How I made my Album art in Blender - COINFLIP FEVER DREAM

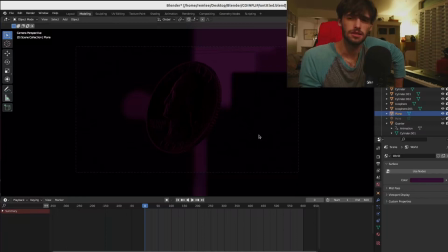249s
And I think that's good. I don't know. I think I watched a video about lighting, and he said to do it, and I stole it. So, first light is a blue light in the background. To complement, I have another light on the other side that's pink.
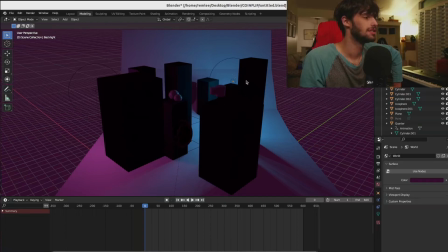264s
So now I have the background laced in a gradient from blue to pink, from right to left, and the spheres
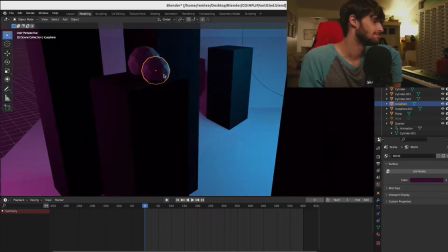275s
get highlighted on both sides very nicely. Not that it matters, because they're blurry.
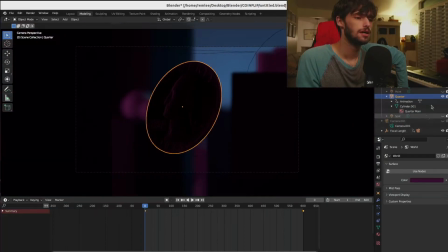281s
So the next light that I have, I'm going to actually do this one first, is from the right. Is this making sense? Yeah, okay. So the light exists here.
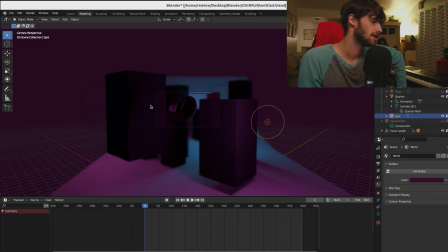292s
And it's casting a pinkness onto the coin from that angle, which is
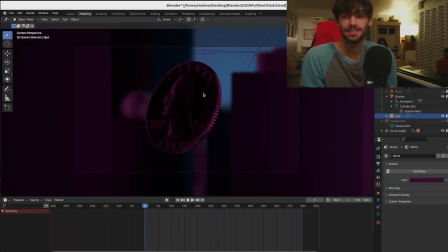299s
the opposite direction of the pink light in the background. This adds contrast from the foreground to the background, complemented by this
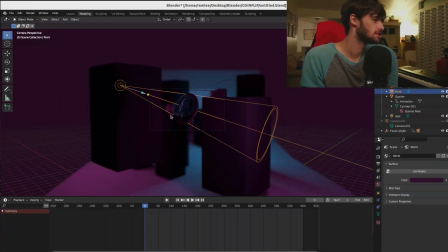308s
spotlight point light, which, as you can see, it's different from the others because it has this cone that I don't know how to describe it other than it has a cone.
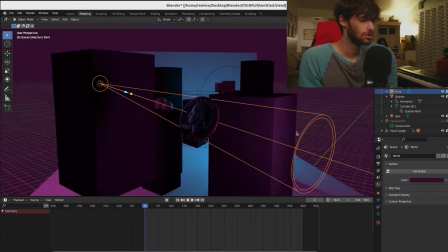321s
Anything outside the cone does not get light, so it frames whatever it's being pointed at very nicely.
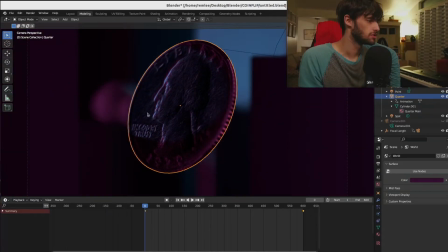329s
See how this part is in shadows where this part is in light. The nice part about that is as the coin flips, the face of the coin flicks in and out of that spotlight,
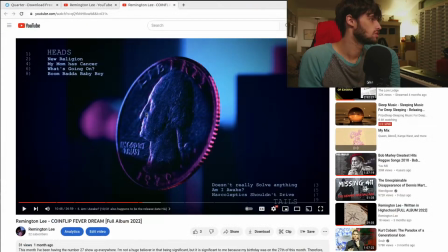339s
and it's harder to see on this because in post I added some color correction additionally to make the colors pop,
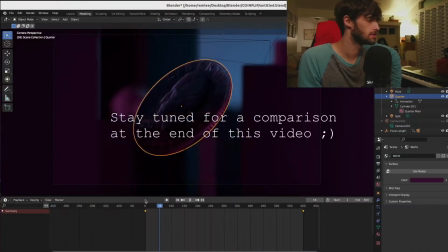348s
and it's honestly shocking if you see the comparison, just how muddy this looks compared to how pretty this looks.
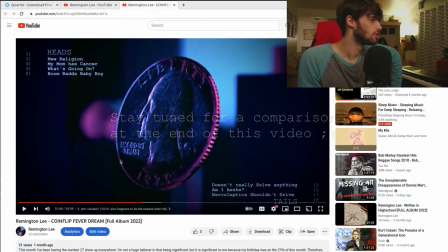356s
Like the blues are almost completely lost in the original render, so I used color correction after the fact to bring those back, and that's pretty much it.
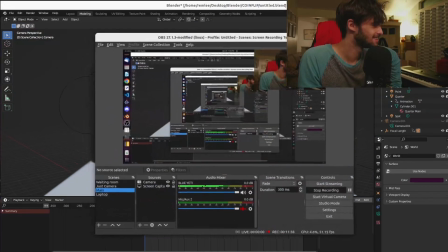369s
Thank you for stopping by. The album is this. It's COINFLIP Fever Dream.
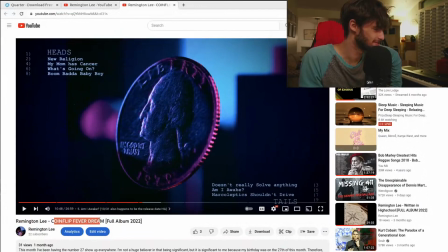374s
I'll probably just put it